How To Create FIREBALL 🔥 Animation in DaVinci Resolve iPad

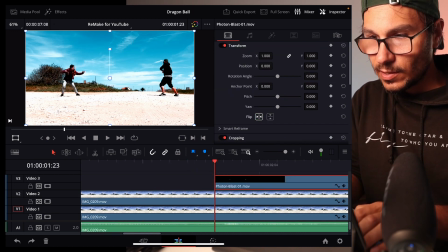7:24 So I flip this now here, and let's zoom in here a little bit more. On that position is my hand here. So I want that the fireball is actually starting from here. So I can now select the fireball, and if you don't see this one here, you can activate this and now you can actually take it and
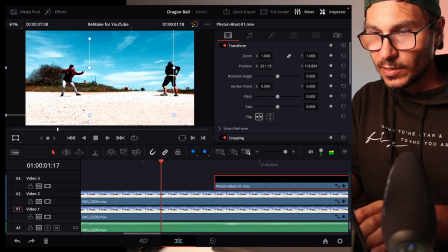7:42 start doing this one here so let's see how it looks nice so
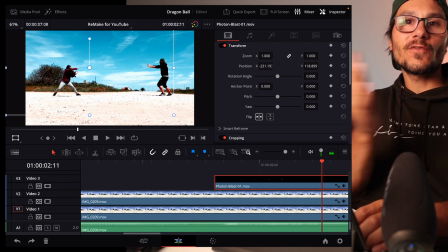7:47 this fireball now of course is just flow flying through Zuzi we will fix this
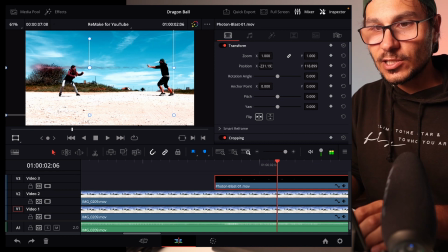7:52 in a second but first we have to she's parrying too late do you see that she's still parrying too late so what we do now is we take this clip and drag it a little bit more left still more now this is almost
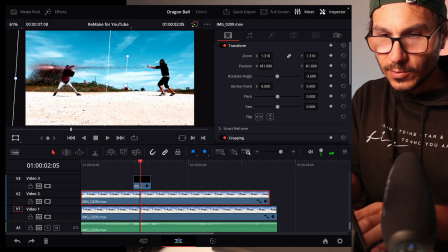8:06 this is almost perfect so and maybe just make it
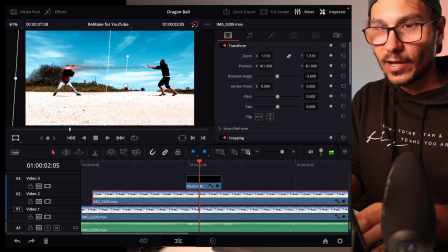8:11 one more notch yeah so this is perfect so now she's pairing the the fireball and what we want to do is of course the fireball shouldn't keep moving there to make more realism i will now create a second fireball that is coming from her but this fireball we use a crop for that
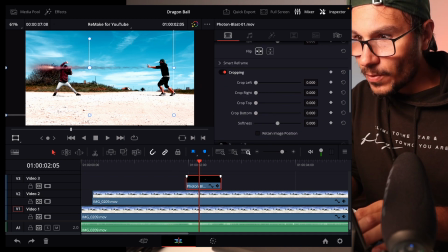8:28 so we go down here and look at crop again cropping from the left so we can crop this in oh no cropping from the right because we swept it so you have to crop from the right so and we can crop this around here now you have this hard edge if you look
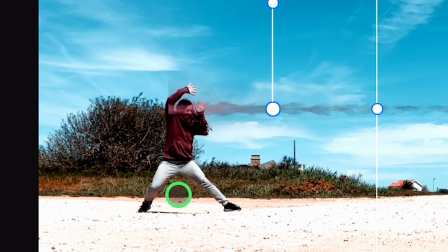8:45 closely you see this that the rest of that is like this smog fog whatever it will look too harsh we could cover
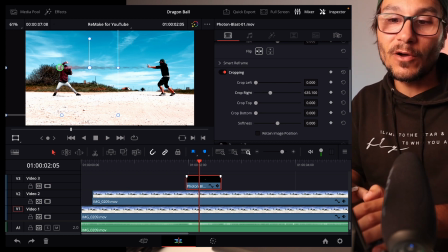8:53 this with the second fireball and then maybe you don't notice that's basically what I did with my original footage it was more harder on the second fire ball that I did
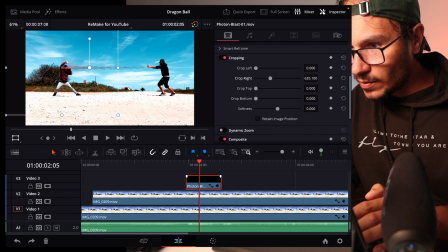9:00 but now let's do what you can do is go in here and the smoothness the softness here you can play with the softness
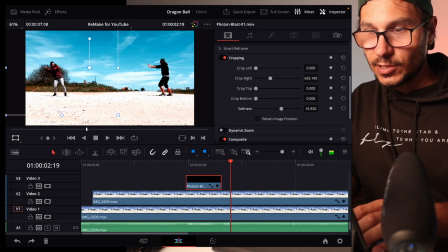9:08 and just make the softness a little bit more let's do it like this so all right she's pairing it now what we have to do let's look for the second
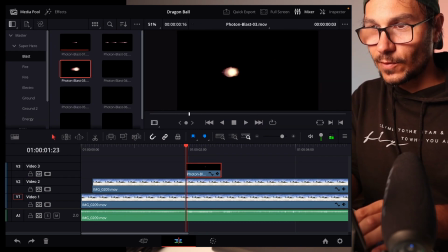9:15 fireball and there is a fireball that comes from yeah that's exactly one so there's a fireball that shoots to us to the camera so I thought this is a
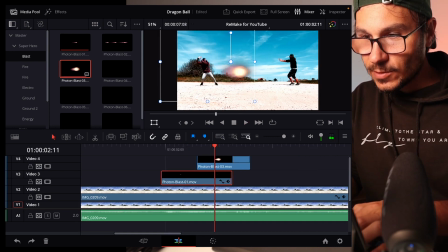9:24 perfect match so I can bring this up here and exactly where she's pairing it bring this one to her and what I also did so that it's going out of the screen I made it bigger and I have to readjust position again so it's of course from here maybe
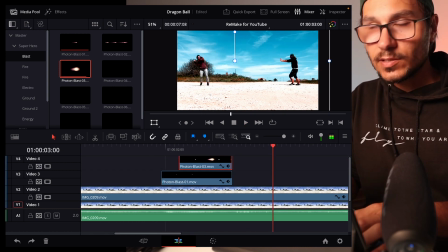9:41 a second too late so we take this fireball and put it in here so you can see now even with my M1 it's lagging a little bit so if you want to be 100% clear what I would do is now continue with the animation after you have done your animation then render it out
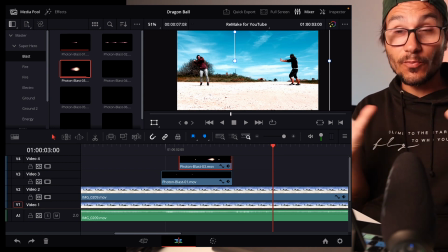9:56 and look at it in real time and if you see or spot some problems you can still move it around maybe it's a little bit too
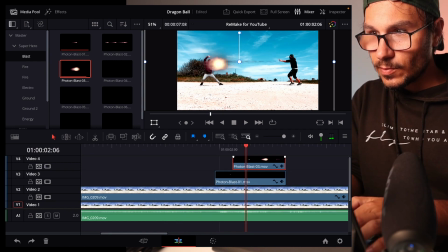10:04 too far on the on the left side i would maybe bring this in a little bit more like this yeah that looks good so we have the first animation
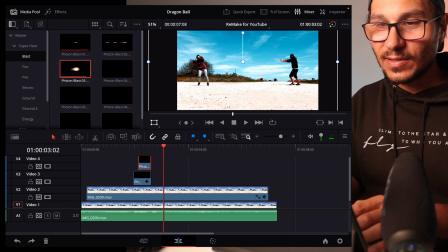10:11 boom boom and basically this is the same what i now did with the second animation so for the second we used fire so there's
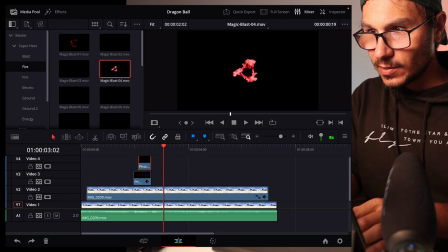10:18 a couple different fire animations that we have here inside now i have to find the one that i was using
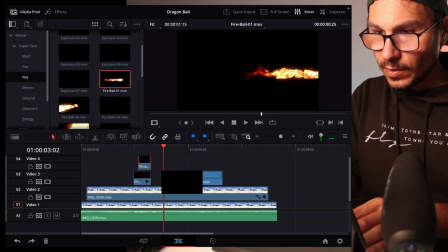10:25 that's the one so now we take this one and bring this into the timeline and same thing again
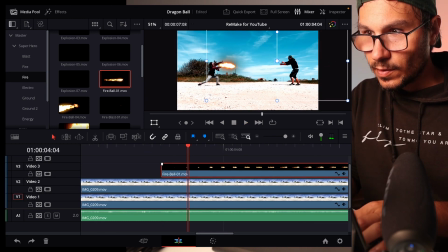10:31 take this position here here okay nice we have to now look where it's hitting on me it's probably around here i go in here into the inspector and i will crop it from the right so
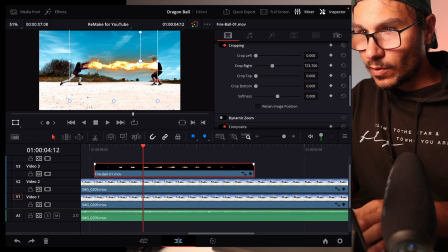10:45 it's not moving more than to me something around here I will also play around with the softness like this and to make it
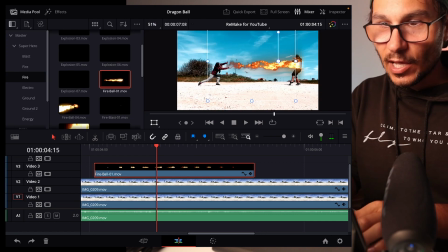10:53 more realistic we do now two things number one I created a smoke I think I used that one here because it starts with an
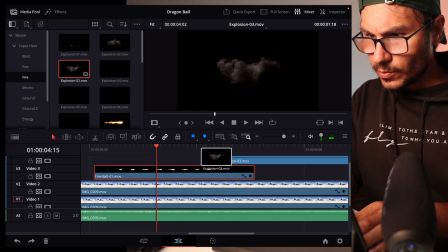11:00 explosion and then we have this smoke here so I use this one I put this now here on top and on the position when it's hitting me think around
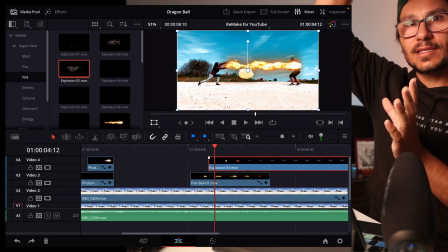11:07 here now it's sideways I want that it's 90 degrees off so I go in here
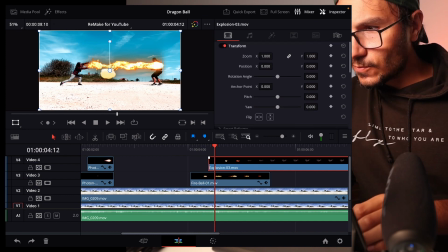11:12 on that clip and I go to transform and I type in I think minus
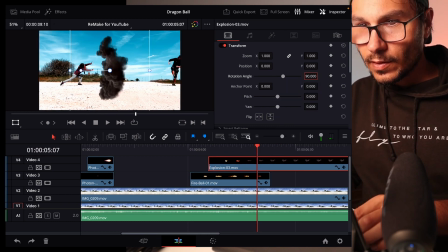11:17 90 now opposite I want just 90 this way so and we have to bring this in also with that one I play a